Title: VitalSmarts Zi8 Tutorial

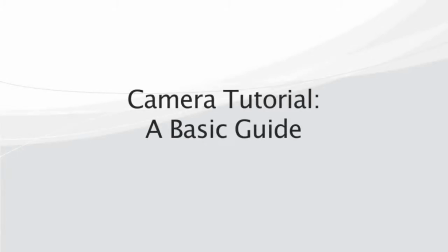Hello and welcome to our camera tutorial. In this video we'll give you some tips on how to provide the best quality for your video.
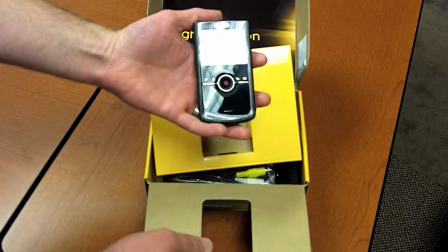Inside the box you'll find the camera, a tripod, various cables, and two SD cards.
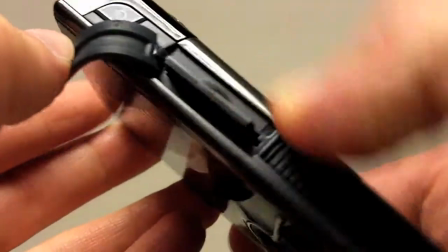One SD card is already inside the camera. This is the one we want you to send back to VitalSmarts in the enclosed prepaid envelope.
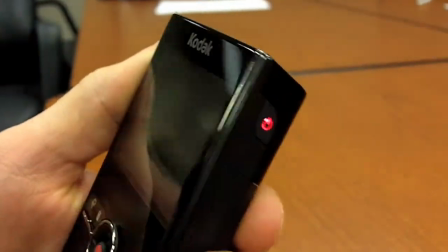The other SD card is yours to keep. We've already configured your camera's settings so that it's ready to simply turn on and record.
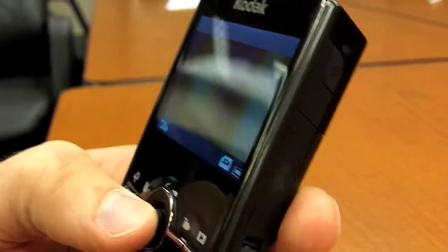No need to make any adjustments.
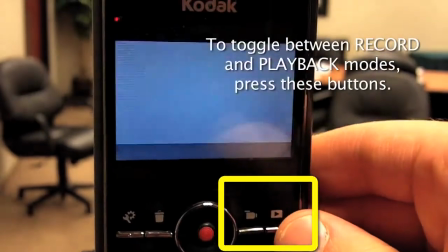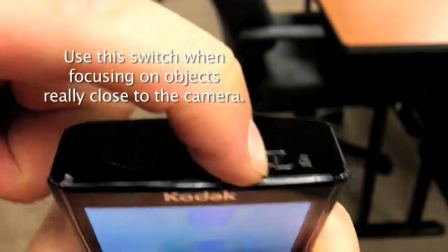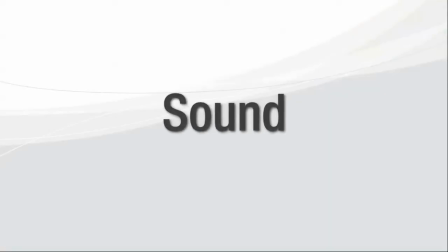Let's talk about sound. Shoot your video in a room with as little echo as possible.
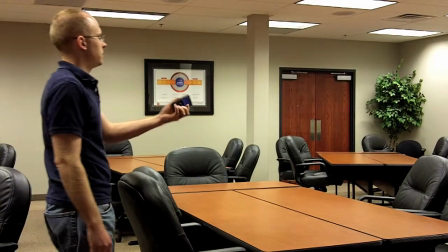If you're trying to decide which room to use,
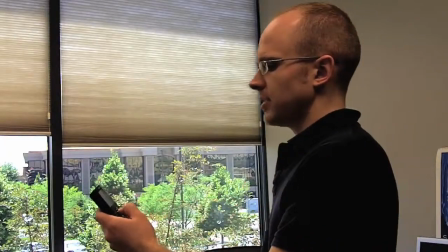we suggest recording an audio test in each room and then playing back the video and listening to how much echo there is.
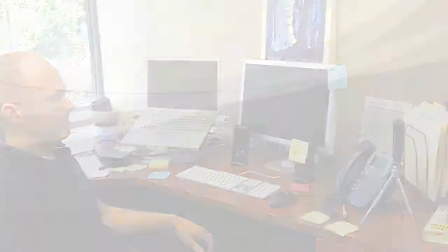Smaller, carpeted rooms will generally work for this. Keep in mind that you may not be able to get rid of all echo and that is just fine.
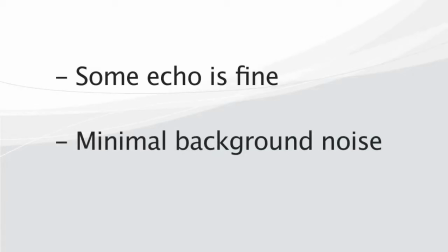Also, try to make sure that there aren't any loud noises such as an air conditioner, street noise, dishwasher, etc.
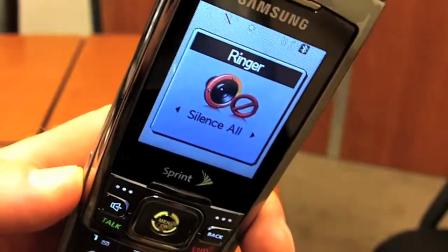Silence your phone before recording or else you may need to start your shot over if interrupted by a phone call.
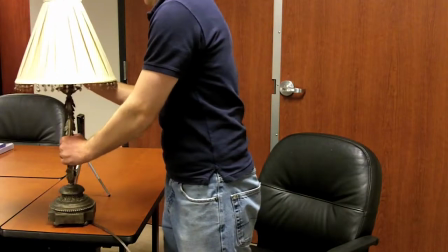Next, lighting. The principle here is to make sure your face is well lit.
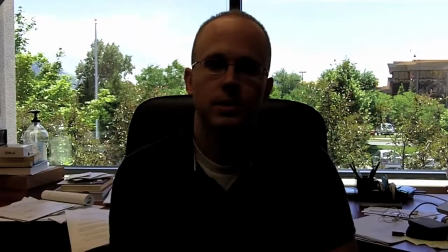If the room you're in has windows, don't shoot your video with your back to them, or else you may look like this.
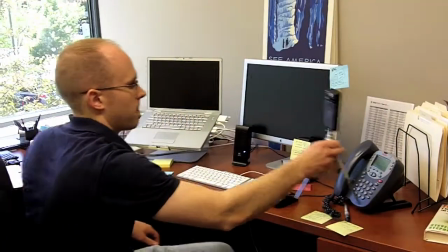Here the subject looks too dark. Instead, face the windows. This will give your face adequate light.
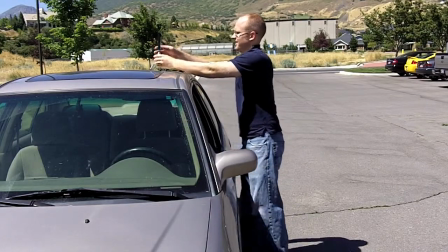If you're outside, try to avoid direct sunlight, or else your eyes may not be visible.
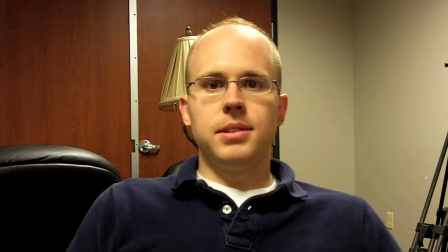These are just tips. Please don't worry about achieving perfection with your lighting. What's important is your story.
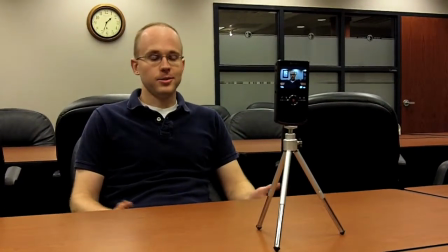Now let's say, for example, you tell a story about the place where you work. Don't just tell it, show it.
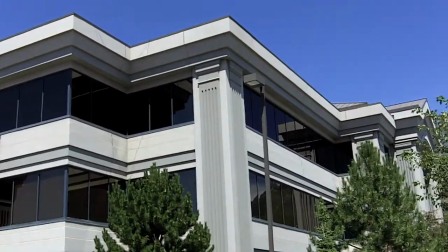Go there and get shots of the building or shots of you interacting with the people there.
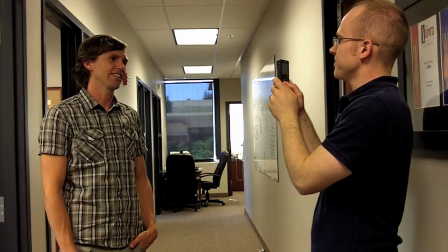If you mention friends or other people in your story, record them too. Get a variety of these kinds of shots that last 5 to 10 seconds each.
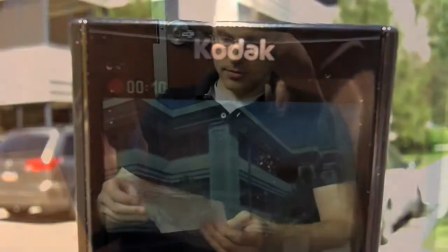If you can't record video footage of certain things, photographs will work just as well. With photographs, you can either scan them and email them to us, or record about 10 seconds a video of each one with your camera. If you have digital photos, please email them to this email address. Try to use the tripod as much as possible.
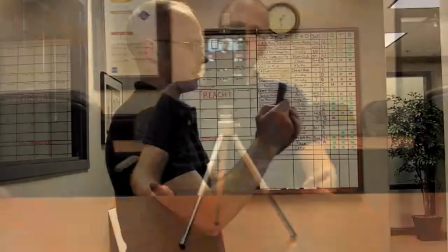If you can't use the tripod, a handheld shot will be great too.
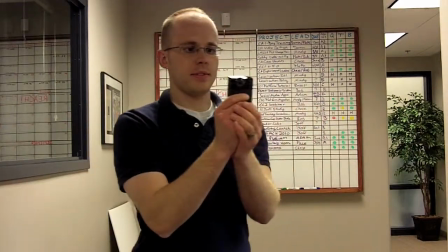When going handheld, try to hold the camera as steady as possible.
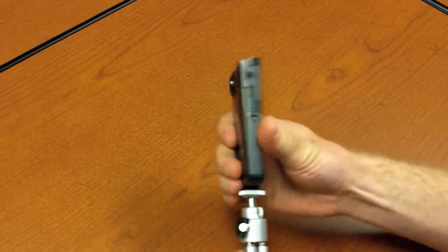To attach the camera to the tripod, twist the camera on, and then tighten the base of the tripod to the camera.
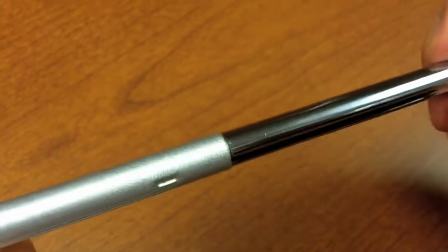The tripod has extendable legs. Simply pull, then twist to extend them.
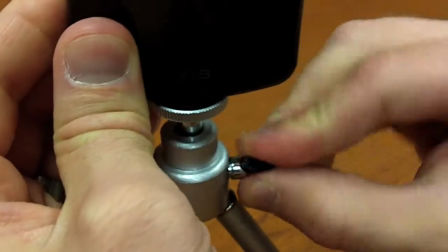You can adjust the tilt of the camera with the knob on the side. To recharge your camera's battery, use the enclosed cable.
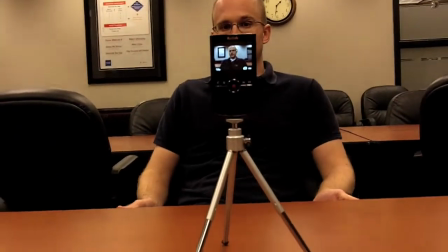Remember, these are just tips. Above all, we want to learn about you, your life, and your story. Contact us with any other questions you may have. Thanks.